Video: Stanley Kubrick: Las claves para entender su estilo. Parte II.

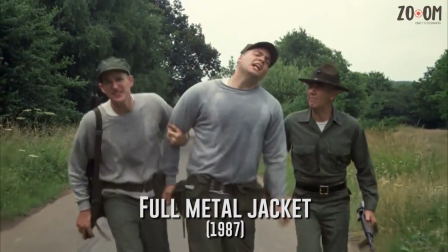[0:04]
Bienvenidos a SumF7. En esta ocasión les traemos la segunda parte del análisis del estilo de uno de los directores más prolíficos en la historia del cine, Stanley Kubrick.
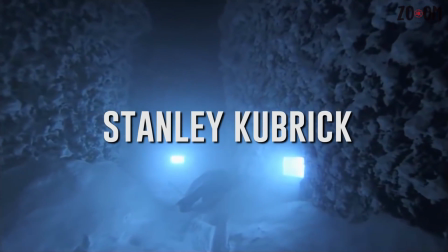[0:12]
Retomemos de una vez el lugar en el que nos quedamos. Para terminar con la puesta en cámara, hay que describir dos factores. Steven Spielberg es un gran admirador del cineasta neoyorquino. Como parte de su cine, ha incluido planos secuencia prolongados que se disfrazan gracias a la cantidad de elementos que transcurren en la imagen.
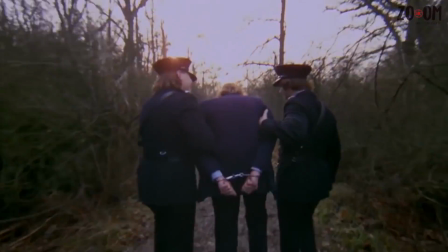[0:27]
Esta técnica la extrajo de la filmografía de Kubrick. Para muestra, bastan algunas de las secuencias de Naranja Mecánica,
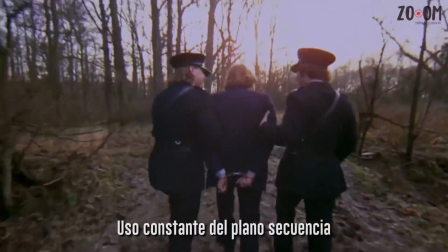[0:32]
que se resuelven con sutiles movimientos de cámara y el trazo de los personajes sin que el espectador se dé cuenta de la duración de los planos.
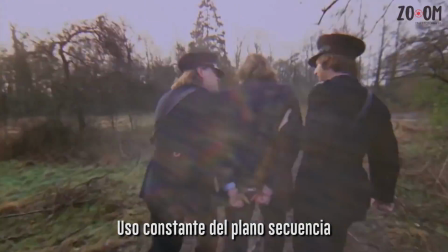[0:38]
Al cineasta no se le conoce precisamente por sus planos secuencia, pero vale la pena destacarlos por su notable sutileza.
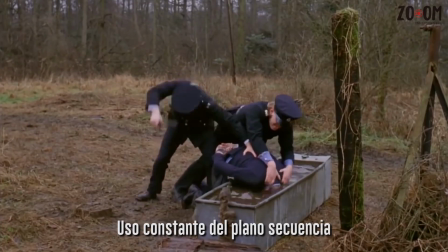[0:44]
Además, Kubrick era un director de convenciones, sí, se le puede atribuir un uso excesivo de la cámara fija o de movimientos de cámara muy rígidos, pero el maestro entendía cuándo romper una convención.
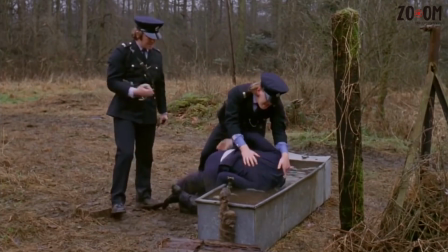[0:55]
El ejemplo perfecto es cómo pasa de establecer una puesta en cámara sutil a una brutal cámara en mano en Naranja Mecánica para retratar el asesinato de la,
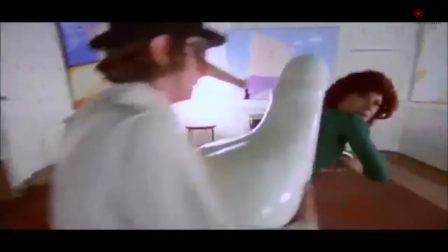[1:03]
llamémosle, señora de los gatos.
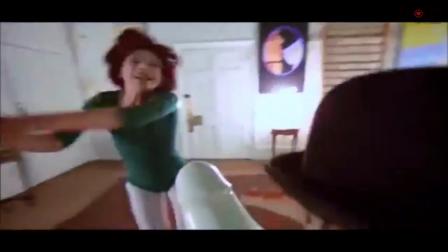[1:05]
Toda la secuencia está filmada con cámara en mano y es el primer momento climático de la historia de Alex DeLarge, aquel que lo conducirá irremediablemente a la cárcel.
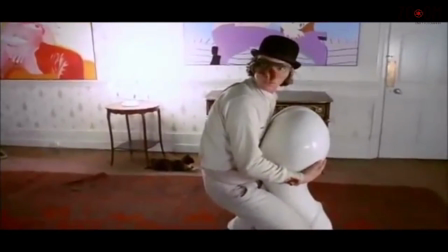[1:13]
Ya que estamos con Naranja Mecánica, abordemos la dirección de actores. Kubrick estuvo marcado por la repetición incesante de tomas,
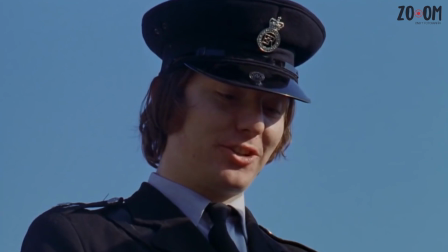[1:20]
la cual le permitía obtener diferentes matices en la interpretación de sus histriones, aunque a la postre le jugara en contra el cansancio de los mismos.
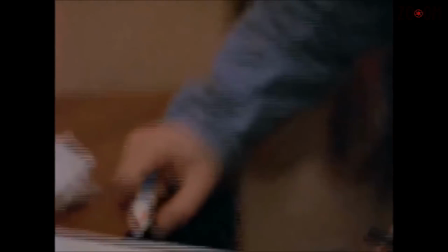[1:27]
Sin embargo, era conocido por tener cierta timidez en la aproximación a sus dirigidos, por lo cual se podría decir que el director dejaba que los actores se hicieran cargo. Un ejemplo de ello es la frustración de Malcolm McDowell, quien para construir a Alex DeLarge tuvo que acudir a otro director, Lindsay Anderson.
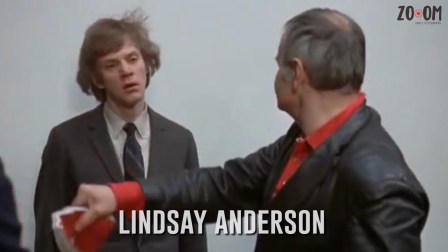[1:43]
Sobre la construcción del personaje con Anderson, el actor declaró: "Hablaba con Lindsay una vez a la semana, de hecho, él me dio la clave para mi papel en Naranja Mecánica. Fue muy simple y me brindó gran ayuda. Me dijo, ¿recuerdas el close-up donde sonríes desafiando a la cámara en If? Así es como debes interpretar a Alex". Nunca se lo mencioné a Kubrick. Definitivamente, la dirección de actores no era su fuerte, como tampoco lo eran las historias originales.
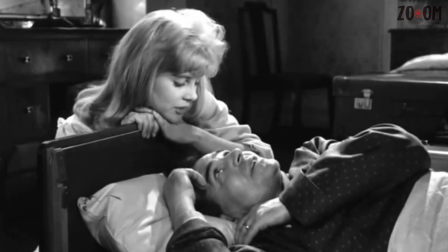[2:08]
Para comprender al neoyorquino, habría que mencionar su gran tendencia a la adaptación. Su éxito comienza al adaptar obras literarias a la pantalla.
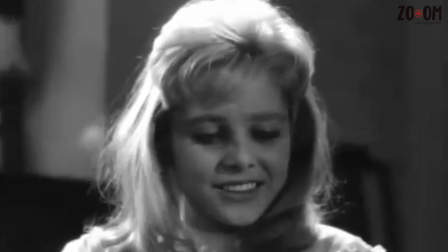[2:16]
Sus historias originales jamás se destacaron.
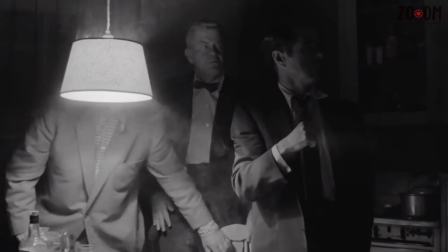[2:19]
Es así que desde The Killing, el cineasta se rodeó de grandes escritores, entre los que destacan Vladimir Nabokov, Anthony Burgess y Stephen King.
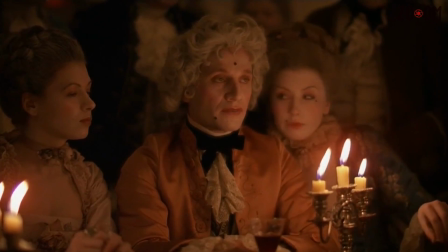[2:26]
Al elegir adaptaciones, se aseguraba de poseer una base sólida que aún con la oposición de los autores, modificaba a placer.
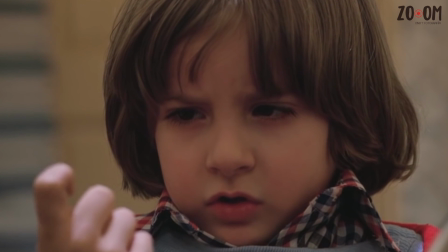[2:33]
Su genio se traducía en extraer la esencia del material y trasladarlo a la pantalla,
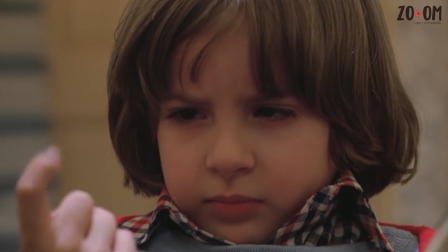[2:37]
de tal forma que era capaz de modificar los textos rescatando lo que a su forma de ver era lo más importante.
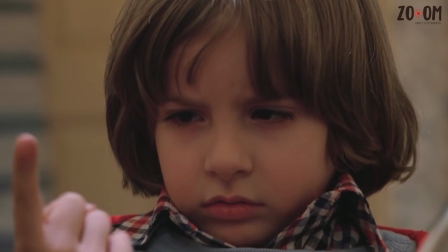[2:43]
El ejemplo más impresionante se encuentra en la única película que le dejó una estatuilla,
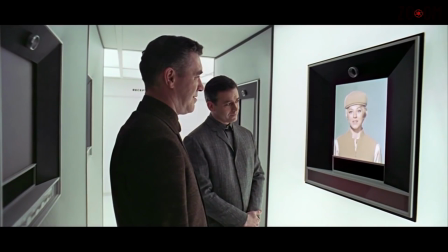[2:47]
2001, Una Odisea en el Espacio, en la que se apoya de Arthur C. Clarke para construir una épica galáctica.
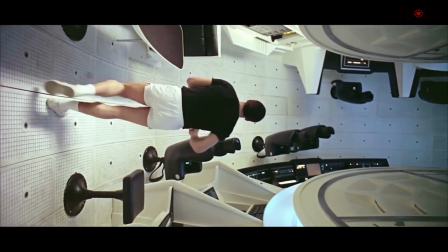[2:54]
Este filme representa la puesta en práctica de todos los elementos, una puesta en cámara desafiante complementada con innovación técnica en la realización de los efectos especiales.
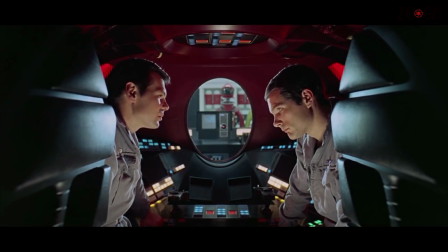[3:02]
Actuaciones decentes, sí, pero un material de origen abrumador. Evidentemente, Odisea 2001 sería la principal inspiración en efectos especiales para George Lucas.
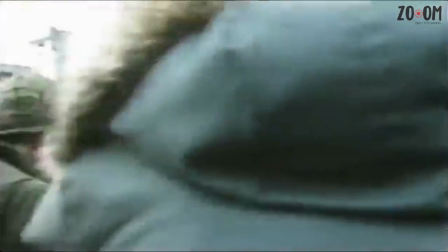[3:11]
A pesar de sus aportaciones al séptimo arte, jamás fue galardonado como mejor director por la Academia.
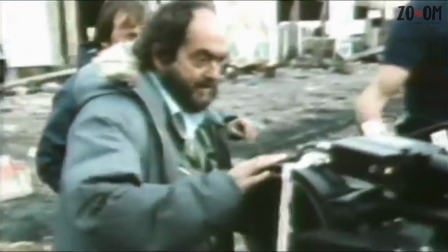[3:16]
Sin embargo, su legado ha sido reinterpretado por varios cineastas, y aún al día de hoy, no hay director que se le compare cuando a puesta en cámara y manejo de óptica se refiere.
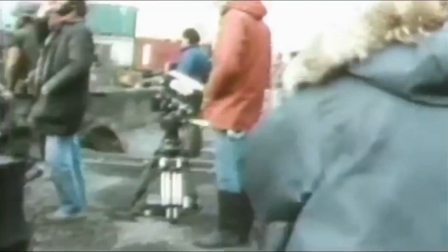[3:25]
¿Qué cineastas les gustaría que abordáramos? ¿Cuál es su personaje favorito de Kubrick?
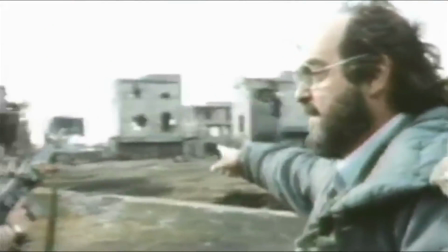[3:29]
No olviden suscribirse, compartir, comentar y para más información sobre cine y fotografía visitar SumF7.net.
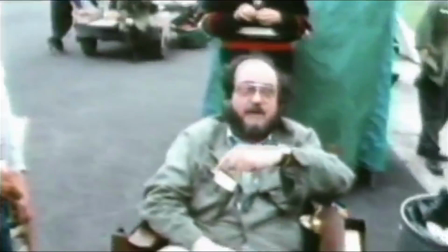[3:34]
Hasta la próxima.